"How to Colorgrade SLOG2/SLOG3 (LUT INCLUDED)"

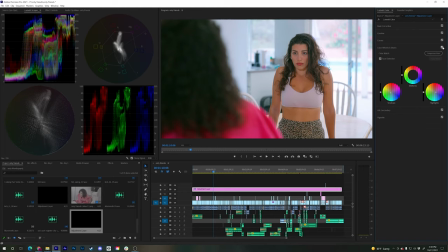(8:16)
And I like it to make it subtle, you know, don't go too crazy. This is also optional.
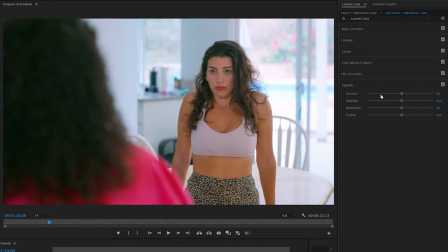(8:23)
Vignette. Vignette means you increase the darkness on the edges. Like when I go extreme, you see how dark the edges are here?
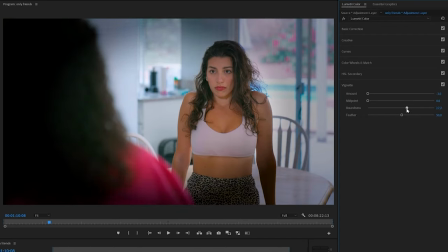(8:33)
Now you can see it better. So here too, I like to do it just a little bit for like vlogs, where I'm really mostly in the center of my video. When I'm talking heads, this is, I'm gonna go with the roundness up the midpoint until I'm not in the frame anymore.
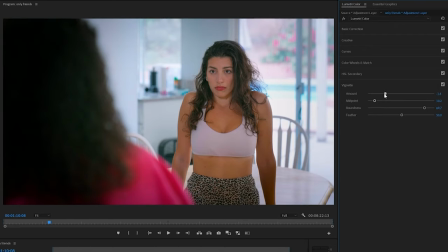(8:49)
And then the amount just a little bit, and then the feather usually up. But for short films like this, let me remove everything.
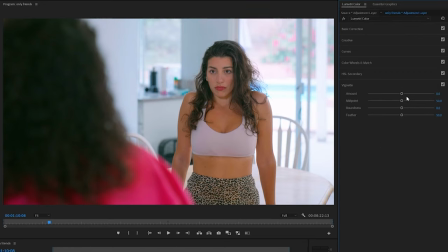(9:00)
Either don't use it at all because it can look a little cheesy, or just a little bit. So because like a vignette, basically guides the viewer's eye, tells the viewer where am I supposed to look. Sometimes I do even manual vignettes, like, okay, I want only her to be brighter, her to be darker, or vice versa. But this is obviously lots of work, and you have to do the clip by clip individually.
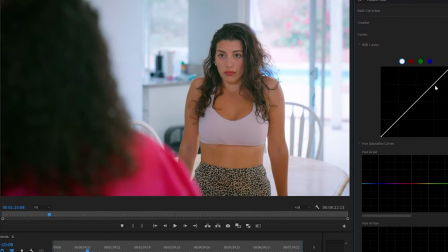(9:26)
Last one, if I still don't like the contrast, I go to curves, bring the whites up, or not the whites, the highlights up a little bit, and the shadows down a little bit, and that gives me like a nice crisp contrast.
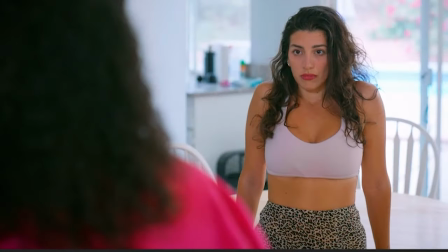(9:44)
So now let's check out the before after again. That is why it's so important to color grade your footage. Some people, they just shoot an S-Log and this is how they edit and this is how they export. This is how everybody's seeing this. And this is just such a waste because there's so much potential in this footage, you know? And yeah, that's how you do that. I do a full look on everything pretty much, or for every scene individually.
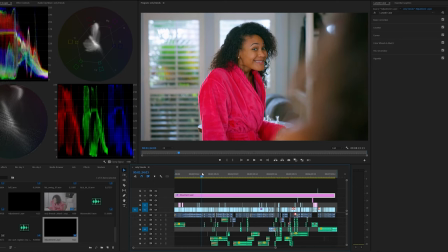(10:17)
And then when I go through my footage, sometimes when I'm like, oh, she's a little darker than the other one, so I gotta increase her brightness a little bit, or her shadows a little bit.
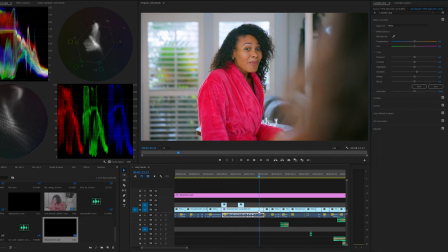(10:29)
But I do that individually on those clips. See, I click those clips, then I adjust it, you know? So I'm not affecting our actual color grade. Okay, this is still our color grade, our look.
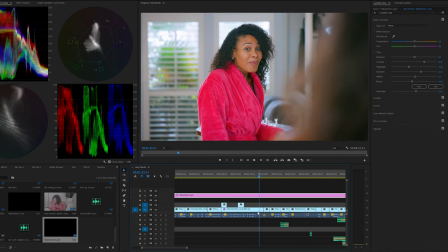(10:46)
This is not affected. I'm just talking about each clip individually.
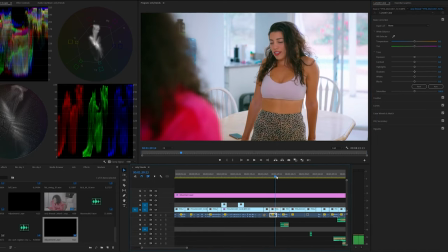(10:50)
Sometimes you have to go through every clip until you like what you see. Anyways, that's it for this tutorial Thursday. I hope you learned something. If you haven't seen my short film yet, you can see the link up here. It's called Only Friends. It's very funny. I got many positive feedback, so go check it out and see you in the next video, and have a beautiful rest of your tutorial Thursday. To do.